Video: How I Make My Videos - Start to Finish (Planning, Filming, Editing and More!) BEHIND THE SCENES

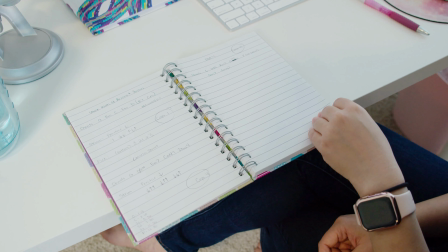245s
My handwriting is terrible because I usually do this on my lunch breaks and stuff during work. But yeah, I'll just take little notes about, how to play the song and things like that. And so yeah, basically once I take the notes that I need to kind of remind myself how to play the song and stuff, I will practice this every day until Saturday, because Saturdays, like I said, are my filming days. And then on that Saturday, I'll take this notebook into the studio room with me so that I have my notes. So yeah, this is really what I use when I'm teaching you guys the tutorial, but this is soon going to be replaced with some guitar guides that I have coming out. So it's very exciting news. So make sure to stay tuned for that announcement. So basically I'll take my little notebook into the studio room with me so that I have something to look at while I'm doing my tutorials.
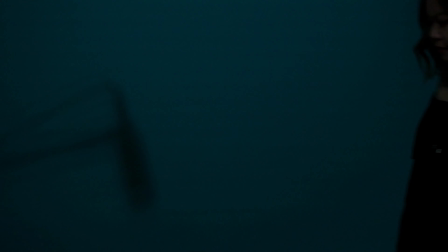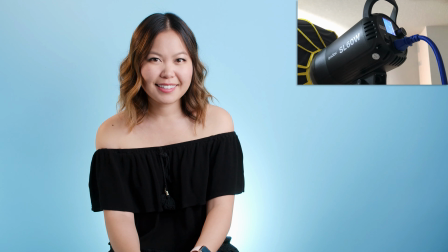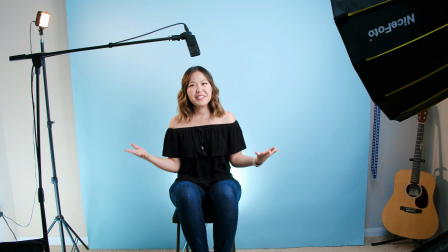302s
All right, so next I come into my little studio room here, and I have a whole video about how we set up the studio, but that was a long time ago. A lot of things have changed and have been upgraded, but basically I come into this room. This is my background that I use, as you guys probably can tell whenever you look at my videos,
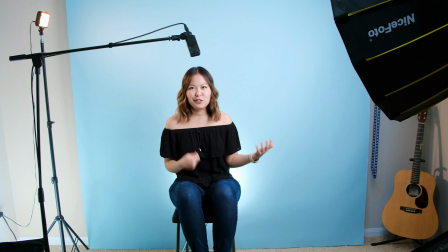318s
and I will sit here with my guitar and just do my tutorial all the way through. Some of the things that we use is Adam is kind of my cameraman, and he'll do a lot of the initial editing of my video footage before I get it to do the final edits. So we'll use things like this. It's like a color checker to make sure our colors are pretty consistent.
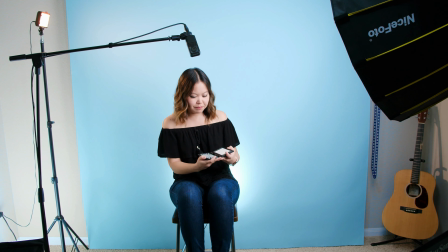336s
And then this also comes with a focus thing, so we can make sure that, you know, all of our videos are in focus.
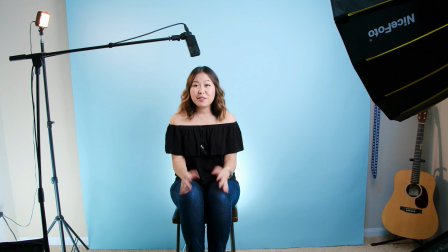345s
And so that's just one of the things we use. You know, some other equipment is just like this mic that we got. Usually when I'm filming my tutorials, we'll zoom in a little bit more so you can't see all of this extra stuff. So basically this is what it looks like when we're zoomed out. And yeah, it gets really hot in here because there's a lot of lights.
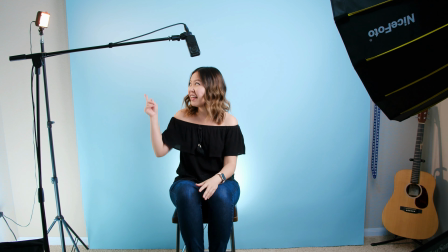363s
We've got this one really giant one, and we've got one on the floor. We've got my hair light, we've got the ring light behind me, and then I've got my regular room light in. It gets really hot in here, so we bought a fan because it's getting really hot here in Texas.
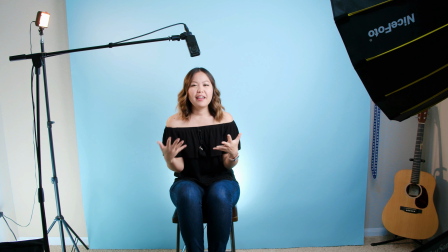374s
Anyways, yeah, so this is the next step, is when I'm just kind of, you know, filming my actual tutorial.
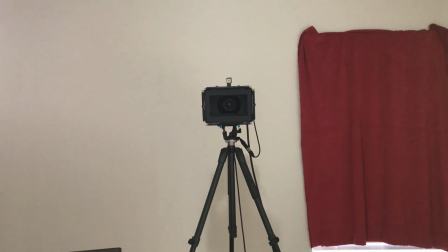380s
And then guys, this is just kind of my point of view.
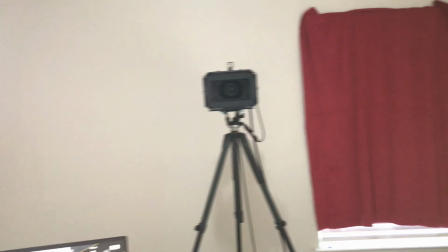383s
We blocked out the window over there so that our lighting is a little more consistent, and there's the Blackmagic camera that we've been using.
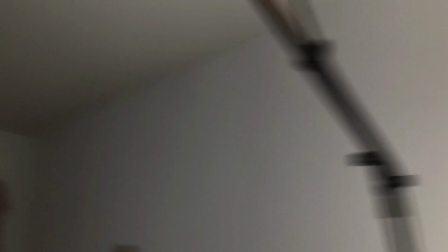389s
And then, like I said, we've got like lights everywhere that help with the lighting and make everything a little more consistent.
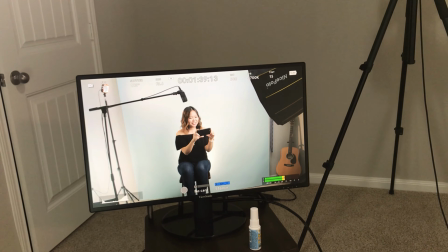396s
And then of course I have my monitor here that I look at a lot to make sure that, you know, everything is in the frame and stuff like that.
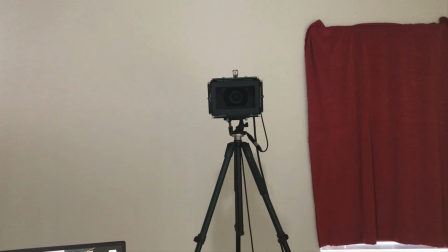403s
That's my voice spray because I lose my voice a lot when I talk. And then I'll always have like a little chair here, and it'll have my lyrics and stuff since I don't have every song that I teach memorized.
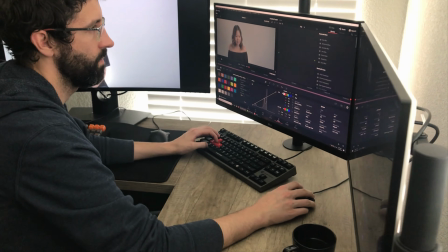412s
And yeah, that's what it looks like from my point of view. So after I'm done with the filming, Adam, being the angel that he is,
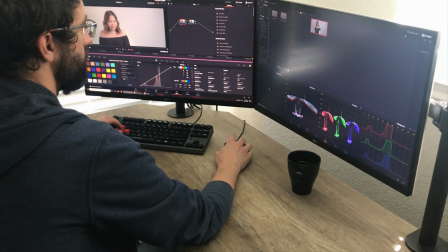419s
will take the raw footage and put it through a program called DaVinci for initial edits.
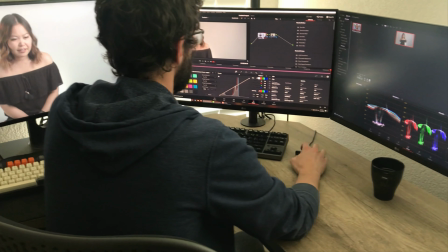424s
So this includes things like fixing the colors and the audio. So I'll turn it over to him to explain a little bit about this process.
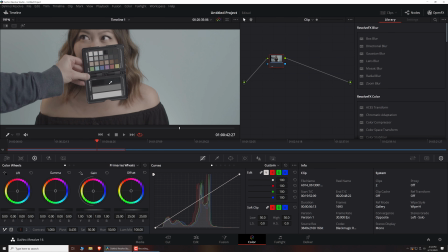432s
This is DaVinci Resolve, a video editor that we use,
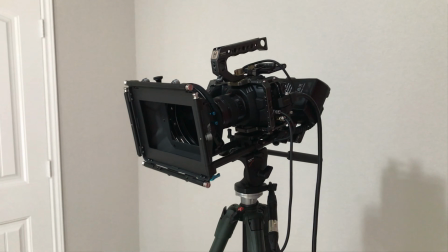436s
and we're using this because we have a cinema camera that records a very bland image, and then so we have to do this extra step to get the colors to pop.
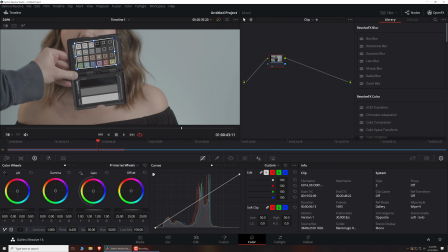445s
So we're using the software to pick up our color chart, and this allows us to calibrate the colors so that they're consistent after each video.
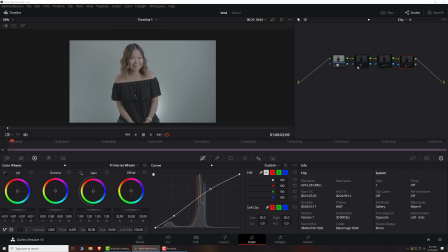453s
I'll skip through the boring part, but you can see how the color really starts out bland, and then we add a Rec 709 color profile, and the background is still pretty gray looking, so we add some color adjustment to adjust the background.
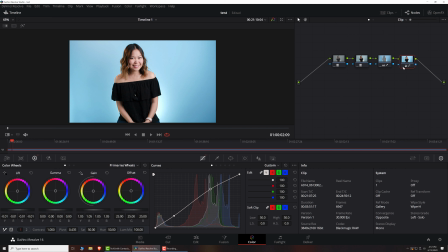467s
Finally, we add a little more contrast of the overall picture. And here's the before and after. All right, so then after Adam so graciously color grades and adjusts the audio for me, then it goes to me to finish the editing.
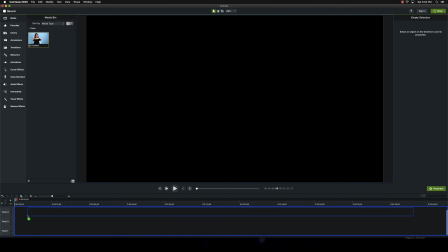483s
So that's when I take it into Camtasia. So I've been editing my tutorials in Camtasia lately because I like the annotations that they have.